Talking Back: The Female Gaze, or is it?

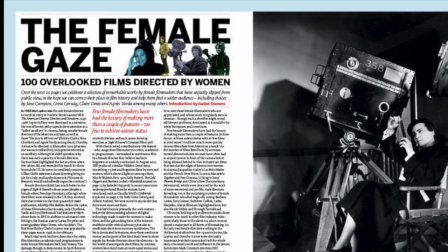0s
There is a somewhat new term in media called the female gaze.
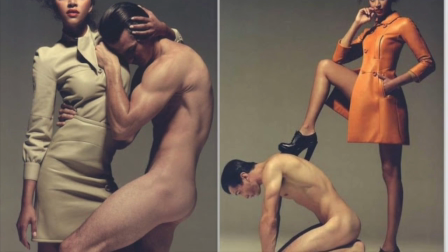5s
According to Wikipedia, the female gaze is the reversal of gender roles and is from the perspective of a female filmmaker,
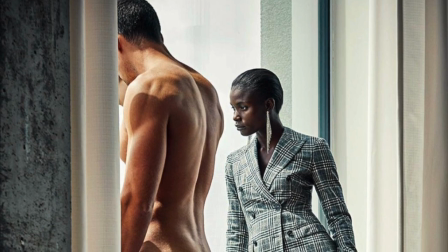11s
such as a screenwriter, director, or producer, in which they bring to film what would be a different view than from the male view of the subject.
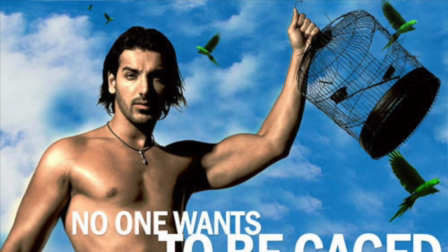19s
According to this theory, the female gaze is supposed to be more transparent and show men in the light we show women,
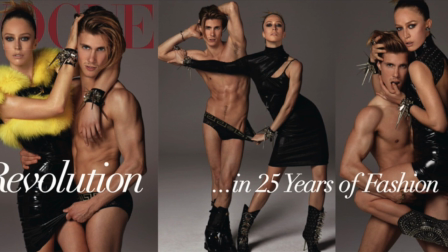26s
while at the same time giving women the spotlight and making them more developed in their role rather than for a man's gain.
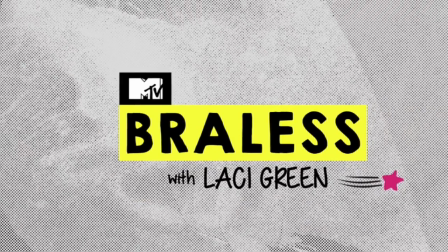31s
Lacey Green, host of the YouTube show Brawless, discusses in one of her segments how the movie Magic Mike falls into this role of the female gaze.
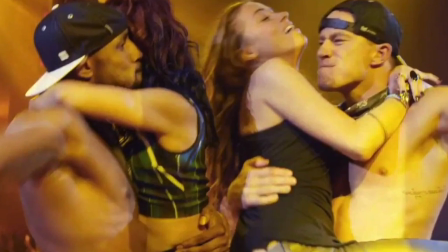39s
By showing the men in the opposite role as a stripper, and for the female pleasure, it is therefore the female gaze.
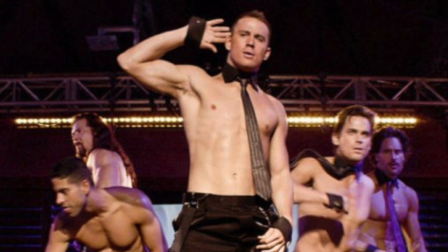44s
And since we are seeing males in a sexualized context, she states that while sex appeal is the goal of the movie, the males are still given power.
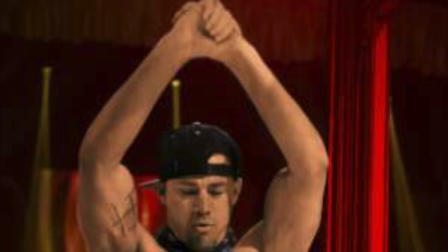53s
Therefore, Magic Mike again falls under the female gaze. She alludes that because they are given interests and dreams, objectifying them is somehow okay.
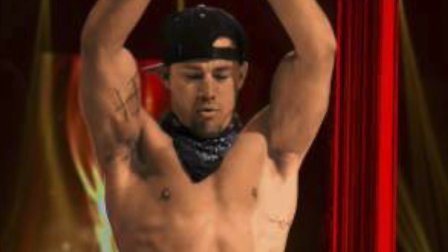61s
I believe that the movie falls under the male gaze, as the men are still sexualized in context.
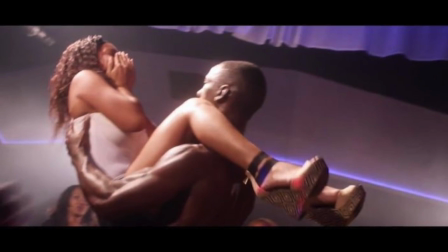67s
Just because they are well-rounded characters doesn't make them any less objectified.
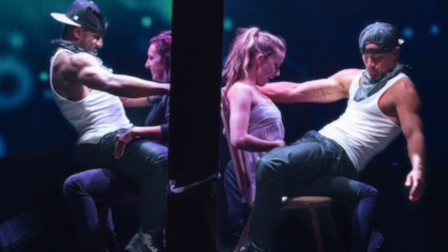72s
Also, the women in the movie are still used as sexual objects.
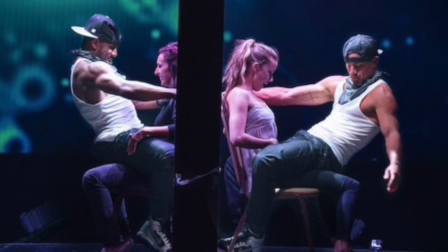75s
Now I understand the movie is about male strippers, but it was written and directed by men,
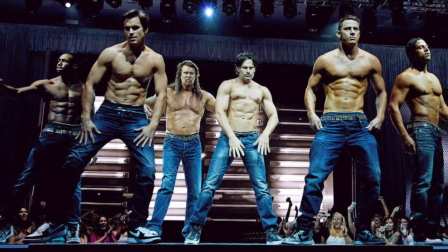81s
and the way the women and men are viewed is still from the male gaze perspective.
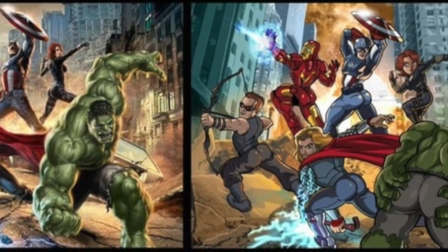86s
If we look to action or superhero movies or TV shows,
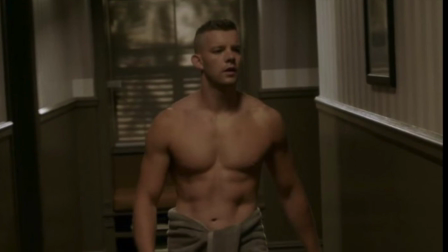90s
we see that by throwing shirtless men in here and there for the female audience as some type of consolation,
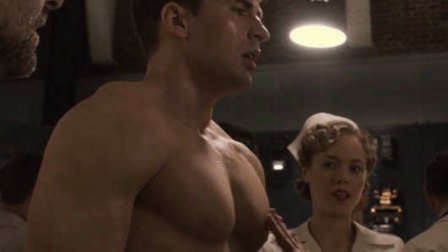96s
movies can claim that they are a part of the female gaze. However, the problem of objectification is still there, thus making it the male gaze.
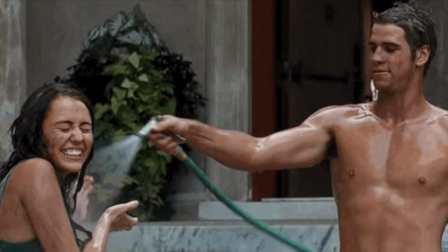105s
While this new theory is in response to Laura Mulvey's theory, the male gaze,
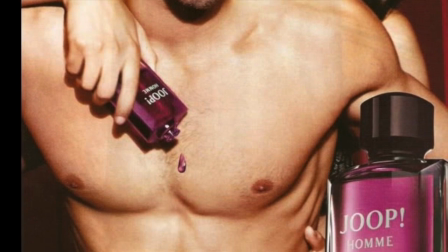109s
my argument is that while the intention of the female gaze is to reclaim womanhood and show women and men in the opposite roles and show women as strong leads who are developed,
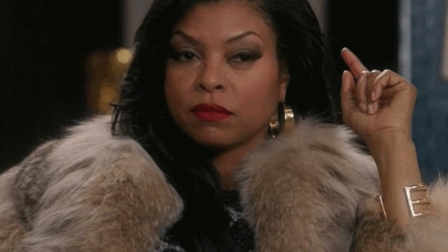118s
we're still seeing all that media through the male gaze. Even advertisements where the male is in the vulnerable role that women are
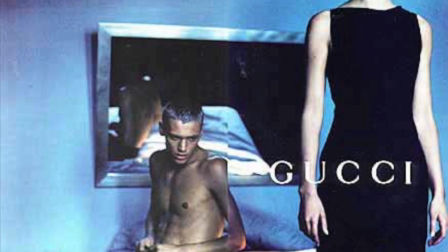126s
usually in would fall into Lacey Green and Wikipedia's definition of the female gaze.
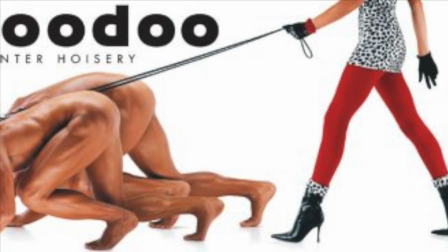130s
My contention is that they still fall under the male gaze because they are still being objectified.
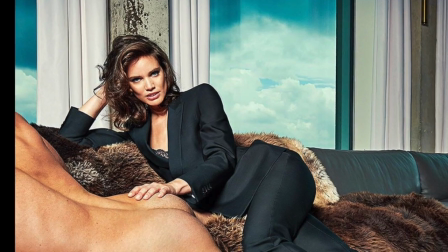136s
And the women who are seen in the power role of some of the advertisements are still positioned as if we are a male viewer.
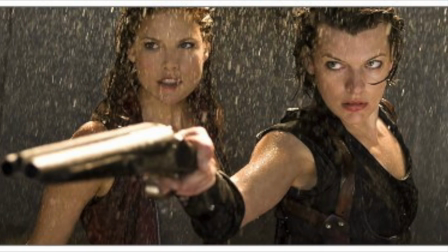144s
Even movies and television shows that are written, directed,
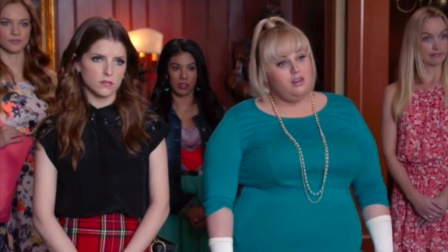147s
and produced by women or have women as strong female leads that should fall into the female gaze category,
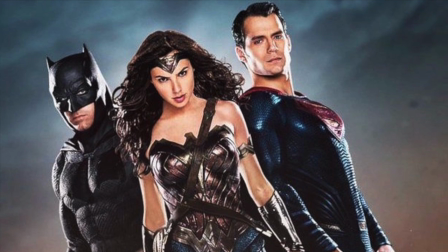154s
unfortunately still fall under the male gaze. Take, for example, Wonder Woman, directed by a woman with a strong female lead.
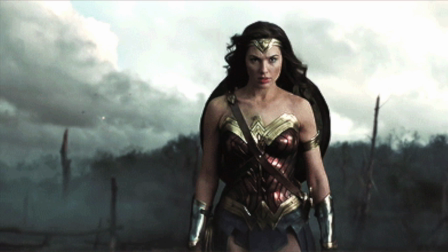162s
Yet, the way she is styled and viewed by the audience is still from the male perspective.
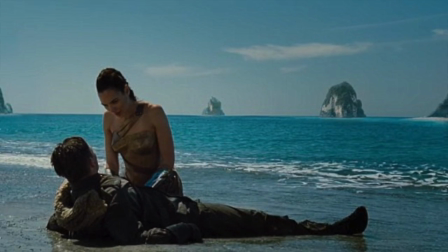167s
We see her as if we want her, and when she interacts with others on screen, they view her the same way.
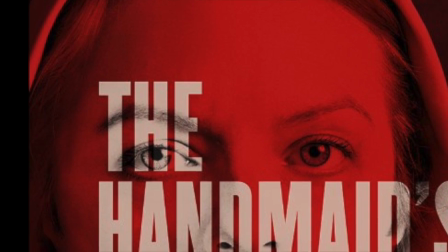174s
This isn't limited to just Wonder Woman, however. The television show The Handmaid's Tale falls to the male gaze as well.
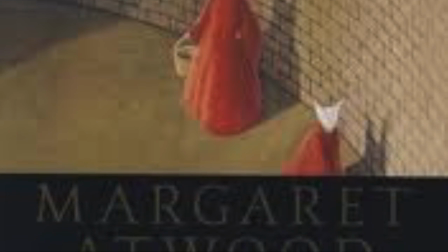182s
Although the book was written originally by a woman, a man has written, produced, and directed the show.
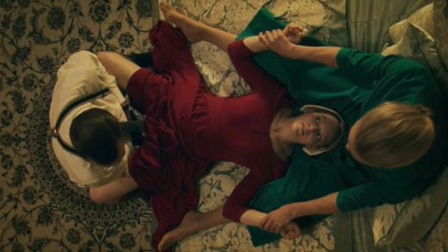190s
Scenes like the ceremony, where the husband has intercourse with the maid while she is held by the wife,
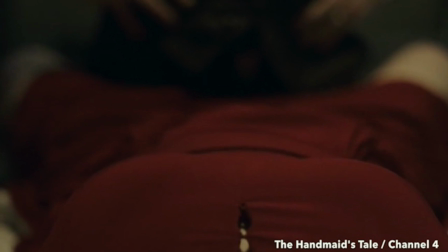196s
may seem like a good thing to bring as the woman's perspective, since the husband is shown in a disconnecting way from the view of the handmaid.
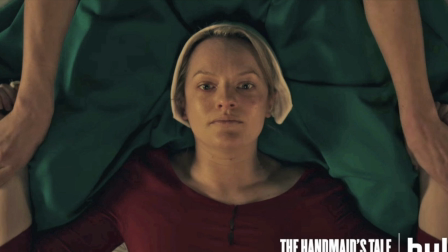203s
However, in the very next scene shown here, we see her from his point of view.
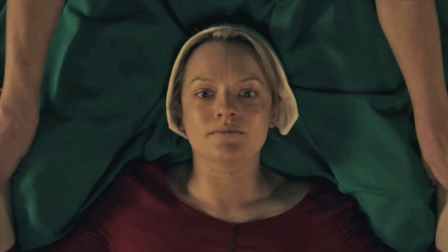208s
We are made uncomfortable because we assume the husband is looking at her while he is inside of her.
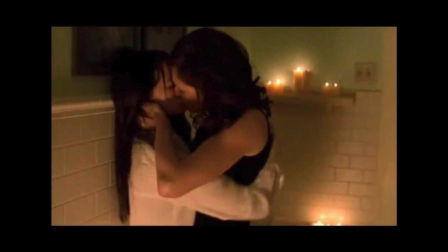212s
We can also look to other shows and movies like The L Word, Clueless, Crazy Ex-Girlfriend,
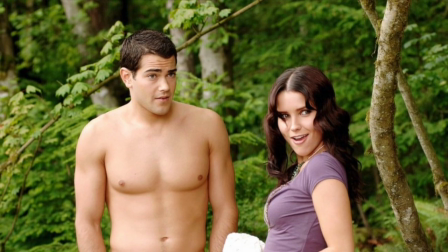218s
or John Tucker Must Die, which are all made for women by women, so you would think they fall under the female gaze.
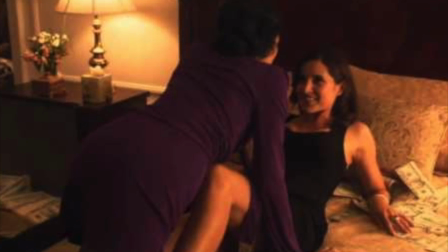225s
However, the same problem arises with these that The Handmaid's Tale had. They are still very much from the male perspective.
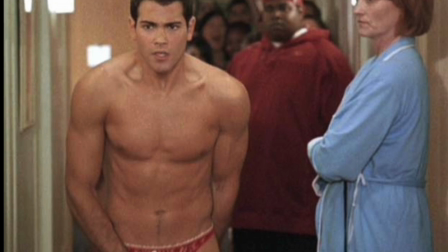232s
The way they are filmed, portrayed, dressed, and developed as characters are all from the male perspective, and from the male gaze theory.